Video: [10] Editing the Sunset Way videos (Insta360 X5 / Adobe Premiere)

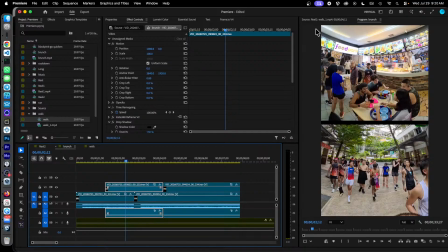1004s
Okay, or you think about it, this top position is 0, right? And halfway point is 1920. That's why you see that for most videos, okay, this should be 1920. But to put a video at the top, we need to put it at 0, right?
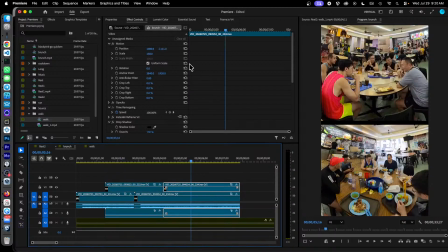1023s
Now this thing, but then, yeah, we had to shift this up a bit more because of the scaling. I was too lazy to compute this, so I had to manually inspect. So imagine me pointing a ruler at this point here and trying to align this clip with this clip to make sure that everything matches up.
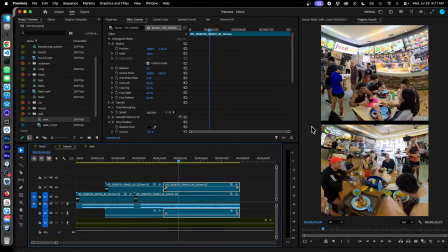1041s
Yeah, kind of painful, but yeah. But anyway, I was being lazy.
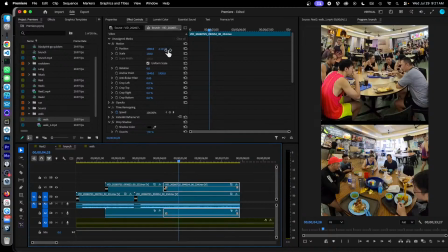1044s
I could have used the math to compute the exact vertical position, but I just used a ruler, yeah, because it was quicker. Yeah, but for computing the height of the bar, I had to use math because I wanted to be very precise.
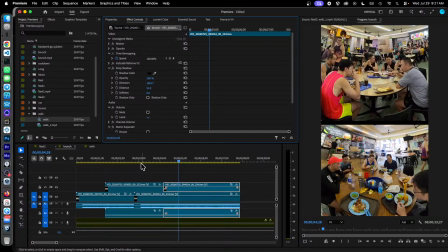1062s
Okay, and that was the brunch part of our video,
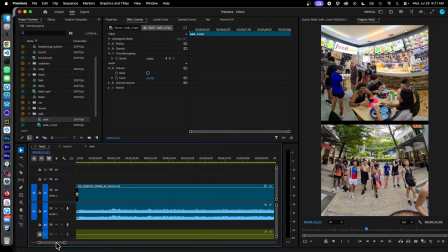1067s
and then we come to the outro, the conclusion of the video. Yeah, after so many dizzying edits, I thought of just showing a
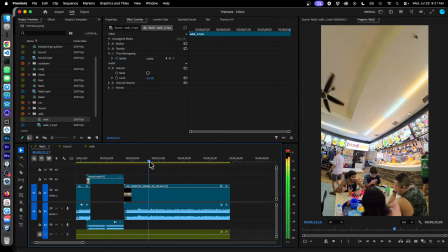1081s
plain video of our folks enjoying brunch,
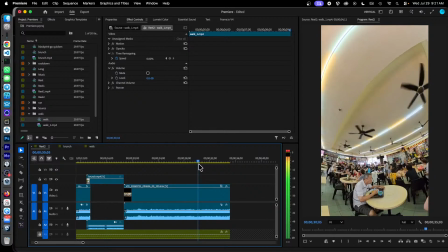1086s
and just panning through the eatery and showing all the tables, and there's one table over there,
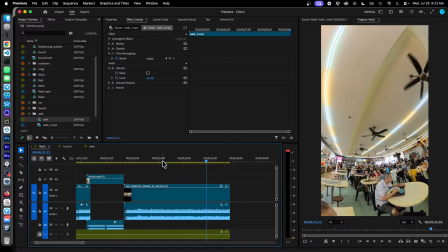1092s
right? And yeah, and also to capture people that we might miss.
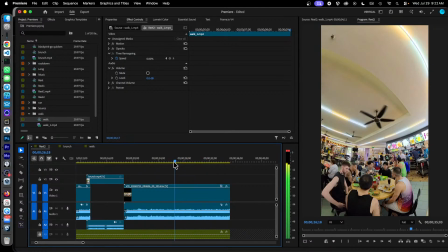1099s
So, for example, in this frame here, I just realized that well, we can see Eugene over here. I think we might miss that on some of the videos. So at least we have a chance now to show all the other folks, right?
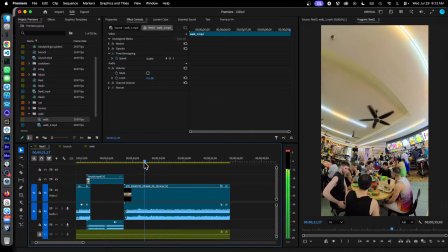1112s
Yeah, and overall, it's a pretty good video. We featured Sento a lot, so he seems to be having a lot of fun, which is good.
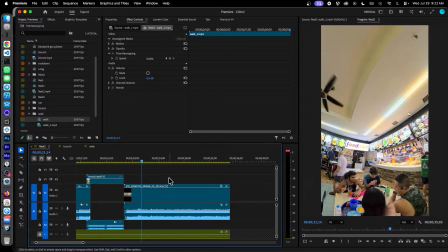1121s
And this will be his final video with us. This is his final run with the Singapore Frontrunners. We're going to miss him, but we wish him all the best in Barcelona. Yeah, and this set for the video for the Sunset Way run by the Singapore Frontrunners.
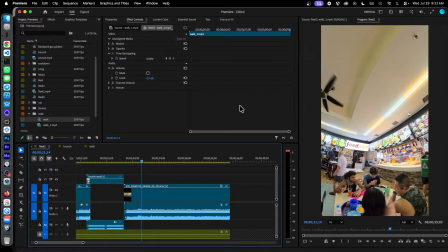1139s
It's now Wednesday today. In a few days' time on Saturday, we'll be having our next run at the Sungai Bedok. I'm going to have a busy week this weekend and next week. I'm thinking that I might start working on the video earlier.
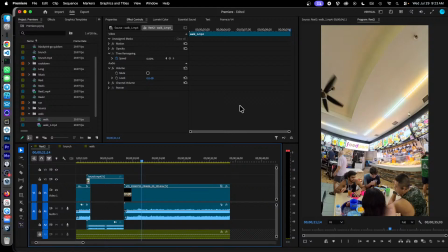1155s
Yes, I don't have the video on until Saturday morning, which is the Sungai Bedok run, but I can start doing the music. Remember that the Sentosa video, we featured 4 songs by Kylie Minogue, pretty old songs.
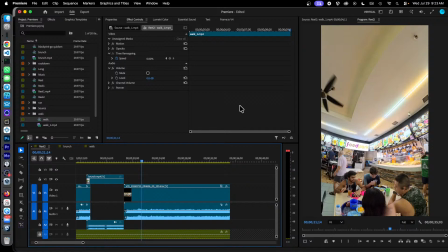1172s
Then for this Sunset Way run, we featured 2 songs featuring Blackpink. Well, Rosé from Blackpink was in the Apatu music. We had we had Kylie Minogue, we had Blackpink.
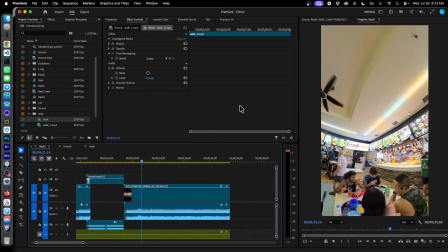1192s
Now for the next video for Sungai Bedok, we will feature Britney Spears. I've selected the two music and I will start editing soon, and I will explain more in the next video. Yep, see you in the next live stream. If you're looking for the link to the next live stream, check the video description below.
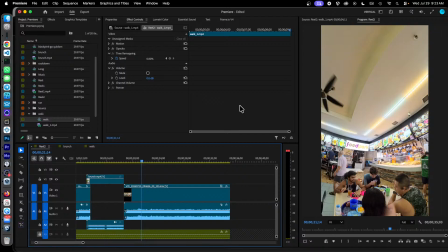1211s
Thank you, bye.